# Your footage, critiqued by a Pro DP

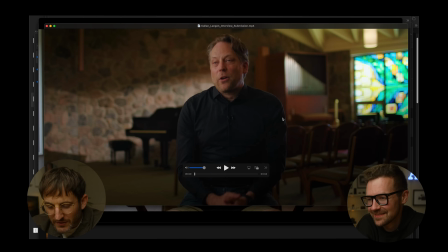Just boom it, baby. This is Colin Langan.
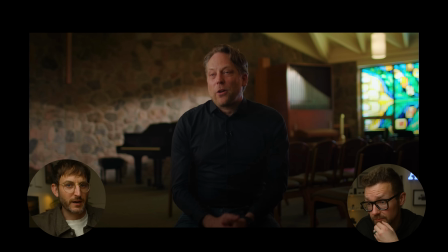Right away, I know I like this because if we were to put a waveform up right now, and Santi will do that, you can see there is highs and lows in this.
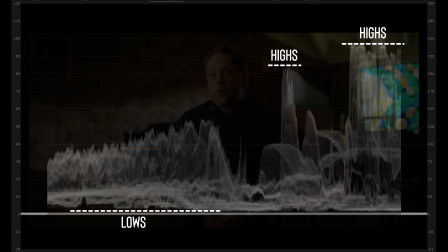Yep. We have this, probably stained glass. I would prefer it if you could have ND'd that down.
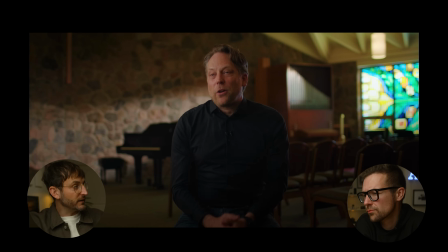What's interesting is stained glass like that. It could have hung some cloth outside, and you could definitely ND'd that. But right now we have like a brighter face. We have this light. Like there's a good contrast ratio in this. You probably could have pushed it even more. But overall, very complimentary. I like it.
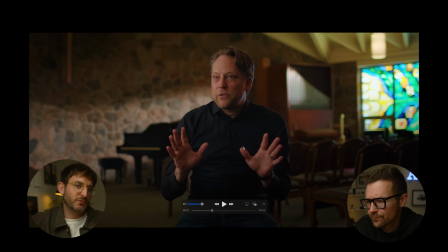Minus points. Mike's in the shot. Guys, just boom it, right? What was the phrase? Just boom it. Just boom it. Yeah. You'll notice on the kicker light, we feel it on the back, left neck, around the ear, back of the head, even reaching around to the bit of the cheek, but it never reaches the tip of the nose. The tip is the most sensitive part.
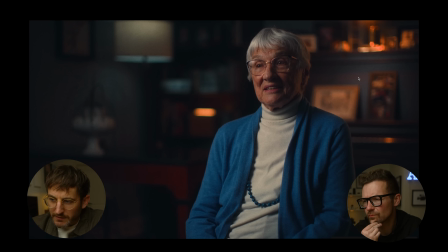That's what she said. Okay. All right. We got Doris here. I love that there is like this more teal tone in the background. I actually don't mind that it's dark. There's this beautiful grain, great choice of shirt, beautiful beads. I would just say this key light to me is like a bit too harsh. Not in the sense of the quality. I would just say the shape. I would have edged it over just a bit.
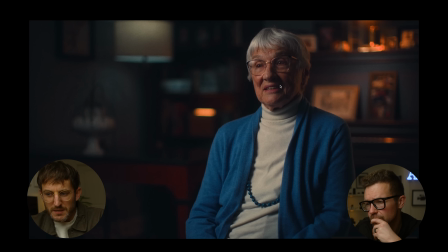I think just with like someone who's a bit older, it's like, let's be a bit more kind to them than these like grim shadows. I would also probably have panned the camera a bit more to the right because I feel like if we wanted the nice waveform that's bouncing around,
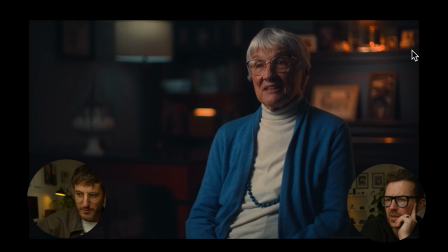this lamp would be more in the corner. We'd have this darker spot, and then we'd have this like the far left of the room feels like nothing. And the key light, I mean, it looks... You can like it. We can disagree. I would have to know the subject matter, but like this is a good case, like especially with older people who have...
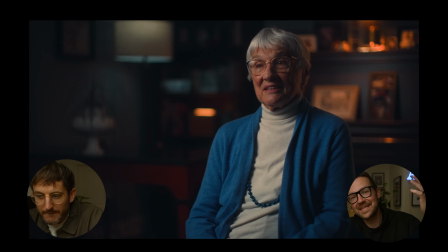Yeah, humans who have... we can assume she's a lady. Deeper wrinkles, deeper crevices in your face, like double breaking your key or like adding another layer of like light grid or very like even a shower curtain.
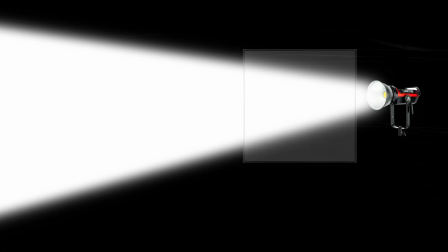What's double breaking mean? So double breaking is where you have your key light and you have one layer of diffusion and you bring in a second layer of larger diffusion in front of it.
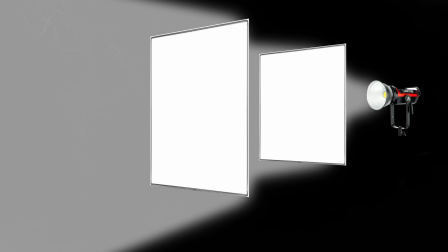Okay. So it essentially spreads the light out in real time,
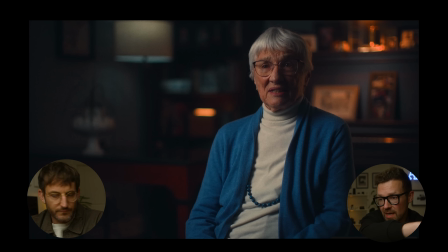and it doesn't like you can T-bar it or just hang it out loose like right off the edge of camera. You'll notice that the graduation from key to fill side, like it becomes a little less harsh, and especially like older talent, you'll really make them pop more. It looks great. Marcus Mazzano. Great name. Marcus Mazzano.
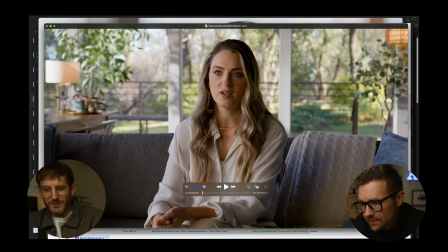So it's a lot of windows. We're big on the windows. This one works for me. That one works for me. That one is balanced. The highlights are a bit hot,
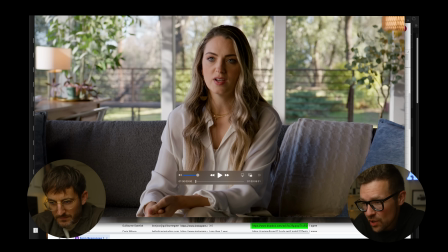but like you're shooting out of a window. So at least I will say the head is landing against not the hardest part in the like hottest part in the window. So like up here on top left,
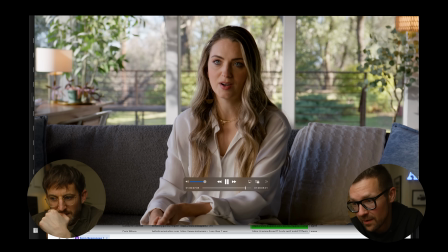you'll see like those highlights are probably the hottest or like the highest in the waveform there. At least it's a little darker in the zone we chose to land the head.
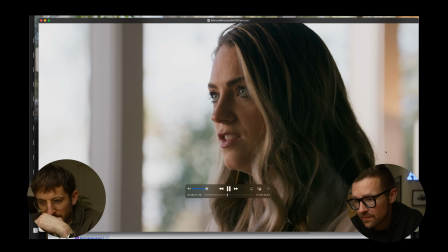The BCam, we're getting into that zone where, to me, it feels like the face is sinking into clipped windows. Here's what I'll say. You want as much usage out of both camera angles. If you're going to bring a second camera on set, it's going to shoot the same data rate. You're going to have the same amount of weight on your hard drives and in your edit as this one. So make it more usable. I find when you start swinging around to the side edge, if you want stylistic shots,
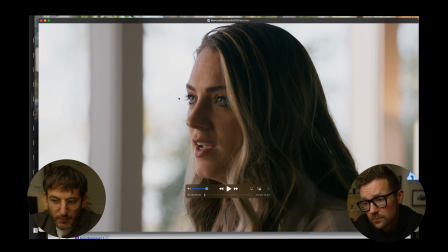you can get a third camera or just do that for a little. But I would recommend, we're just barely getting the side of her eye here.
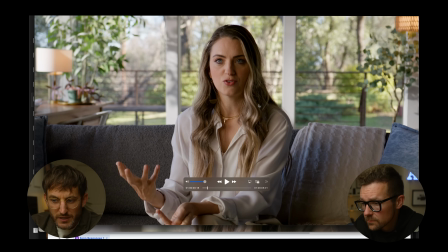I'm glad we have both eyes. But yeah, I think just 30 degrees more over, like Nik said, then you have this background.
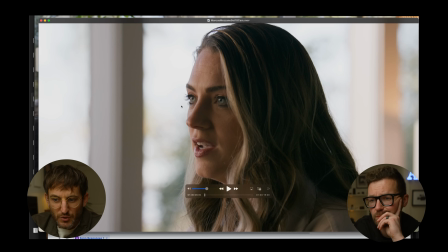We'd have that greenery. It wouldn't just be this big white blob. And then in turn two, I think this is where you want to crank that key up so that you can match the exposure on this.
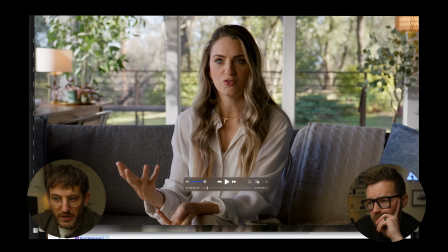So I love the shot. I was really excited for the B angle. Mazzano, I think it was like a really cool frame you created here. If I can be hard, it's a disappointing B angle. It could be anywhere. It no longer introduces the room. It's just kind of a head floating. I feel like you really missed the chance to have a beautiful green background.
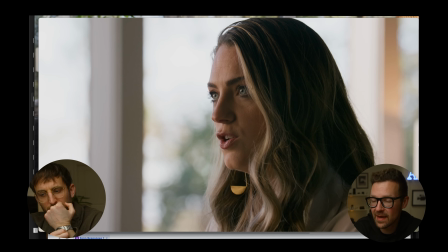It's the most competing background. Yes. Like it would be the toughest to balance. Even a veteran DP, this is a tough choice for them to make look good.
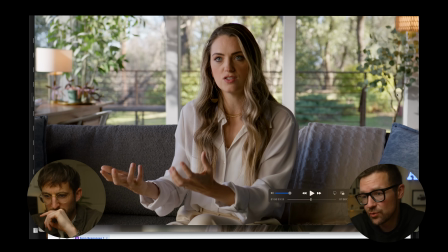I'll just say this lighting on her face, it's perfect. The balance of even these two internal trees, like I would bet my soul that you brought those in.